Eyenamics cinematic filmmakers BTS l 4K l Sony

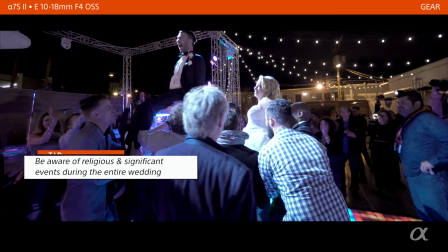[50:42]
Being culturally aware, we know that this is going to be coming, so we make sure we have a couple different angles of it.
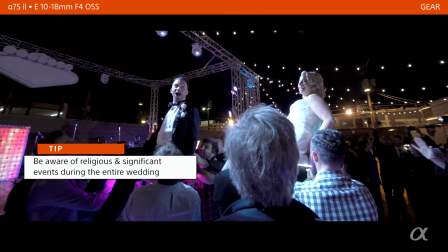[50:49]
And at this point in the song, it changes drastically.
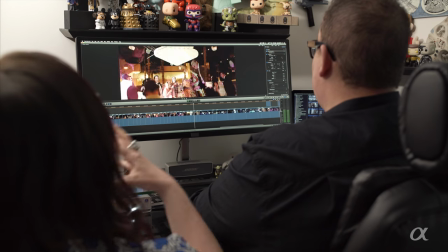[50:53]
It sounds different. Yep. So we wanted to set the horror apart. It has a totally different sound.
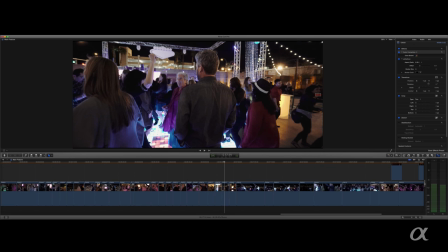[50:59]
It's like a bridge. You can see where it breaks down right here. So during the bridge, we wanted to make sure we focus on the horror, since it is also kind of a more
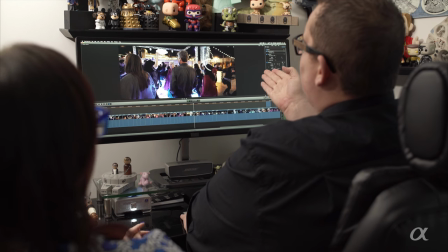[51:08]
culturally significant portion of the day. And I choose to go handheld a lot during the dance party because it has a very organic feel. You're in an action-oriented environment, and so I don't want a perfectly smooth glycam shot through everything. I want it to be have a little movement to it. And with the built-in image stabilization, you still have that organic feel, but it's not too much.
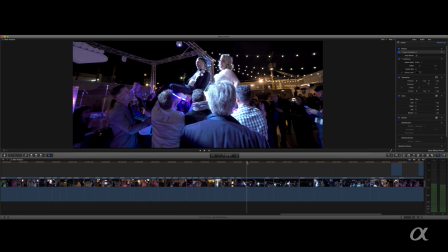[51:32]
I really like that. Now, this shot is with the 10 to 18. Handheld.
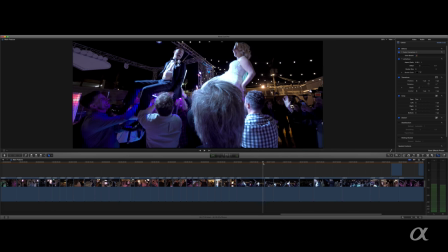[51:38]
Which I thought worked out great. Mm-hmm.
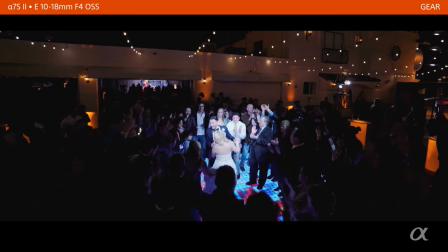[51:44]
The tight shots, that's with the 85. I like cutting back and forth. And then when they're dancing, that's with the 10 to 18 as well.
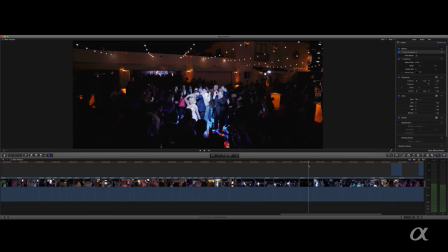[51:50]
And expose it just for the couple, which I thought... I love the exposure for this because they're exposed nicely.
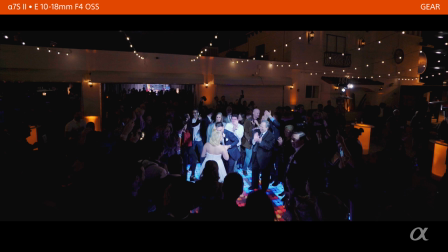[51:58]
And you can see the horde of people around them. You see the silhouette of people in the background. Like, it just... people goes for miles is what it looks like. And I really like that. At this part of the horror... it was just, I love this part of it. It's just a very happy and just euphoric moment.
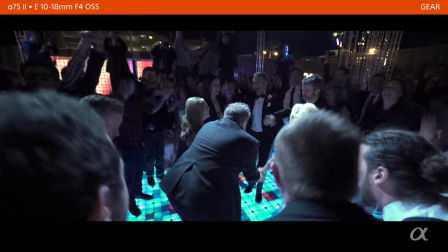[52:14]
While stand there getting the shot, I'll move my body forward and backward just to like push it a little bit and then pull out and just have a nice organic feel.
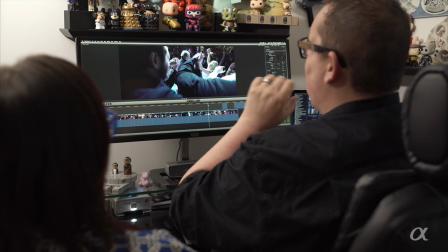[52:22]
But I wanted to get, this is one part of the wedding where you can get in tight and it's appropriate.
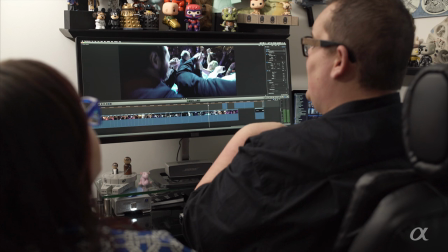[52:26]
I mean, it's appropriate to be on the dance floor dancing and always have a smile on your face and being a part of the day.
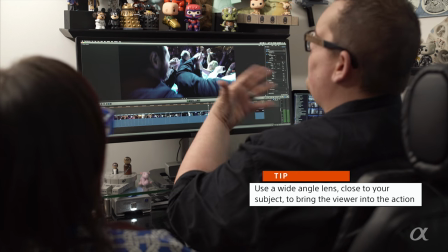[52:32]
So getting in there tight, you're getting the viewer in there tight and they're kind of experiencing that atmosphere. And you know, we kind of lean the camera forward and then when it comes back out, we bring it back.
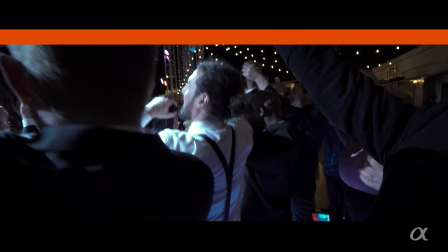[52:44]
And it just makes a beautiful little segment. A lot of camera movement, which I think works well with this.
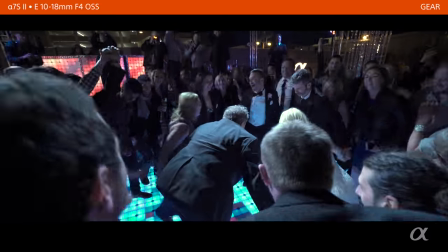[52:52]
I call it action-oriented dance floor. And we just have more fun.
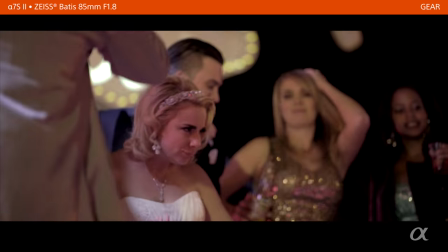[52:58]
More fun. And then the night, the dancing ended with the bridal party on stage. Another Sony filmmaker getting some additional shots.
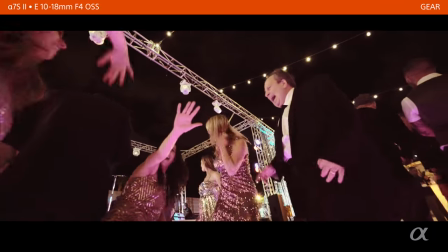[53:05]
And again, I love it. Mom and dad get out there and just act like they're 16 again.
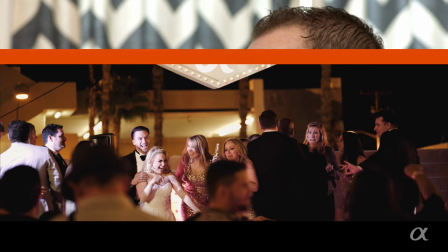[53:11]
We heard that dad was really sore afterwards. Yeah, we heard that dad had to take some time to recover from that dance. We're still on 85 with this shot. So she just stepped back to the back of the dance floor to get a wider shot to encompass the bridal party. The end shot, we wanted something really big, really cinematic to culminate everything that had happened.
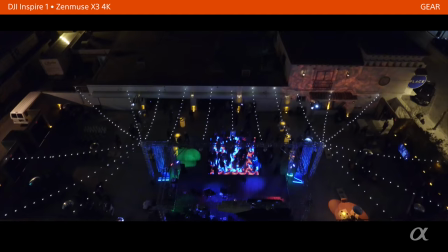[53:31]
So we chose a drone shot to show the dance floor and then to transition to the night skyline of Vegas. We had such an amazing time creating Jenny and Michael's wedding film, and we absolutely love what we were able to come home with, and we know that Jenny, Michael, and their family do as well.
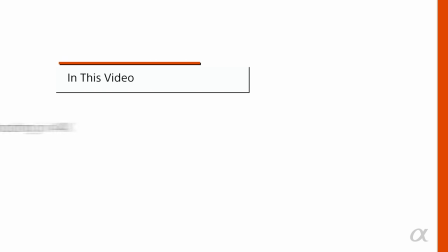[53:51]
In this video, you have learned about the advantages of shooting in 4K. Key features of Sony cameras and lenses. How to create a strong wedding film intro. You also learned about using time shift to help tell your story.
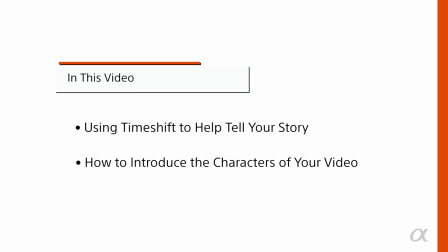[54:10]
How to introduce characters in your video, such as the bride, groom, and their family. Using the high dynamic range of Sony cameras for color grading. Another thing you've learned about is using multiple cameras and different focal lengths for a variety of shots.
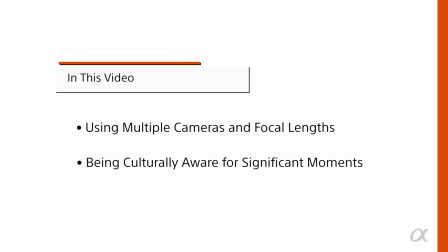[54:29]
Being culturally aware for significant moments in a wedding day. Using music to create powerful moments. We really hope that this video shows you how we implement 4K on our wedding films and how it helps us tell a better story and deliver a superior product for our clients. Thank you all so much for watching. Thank you. the end.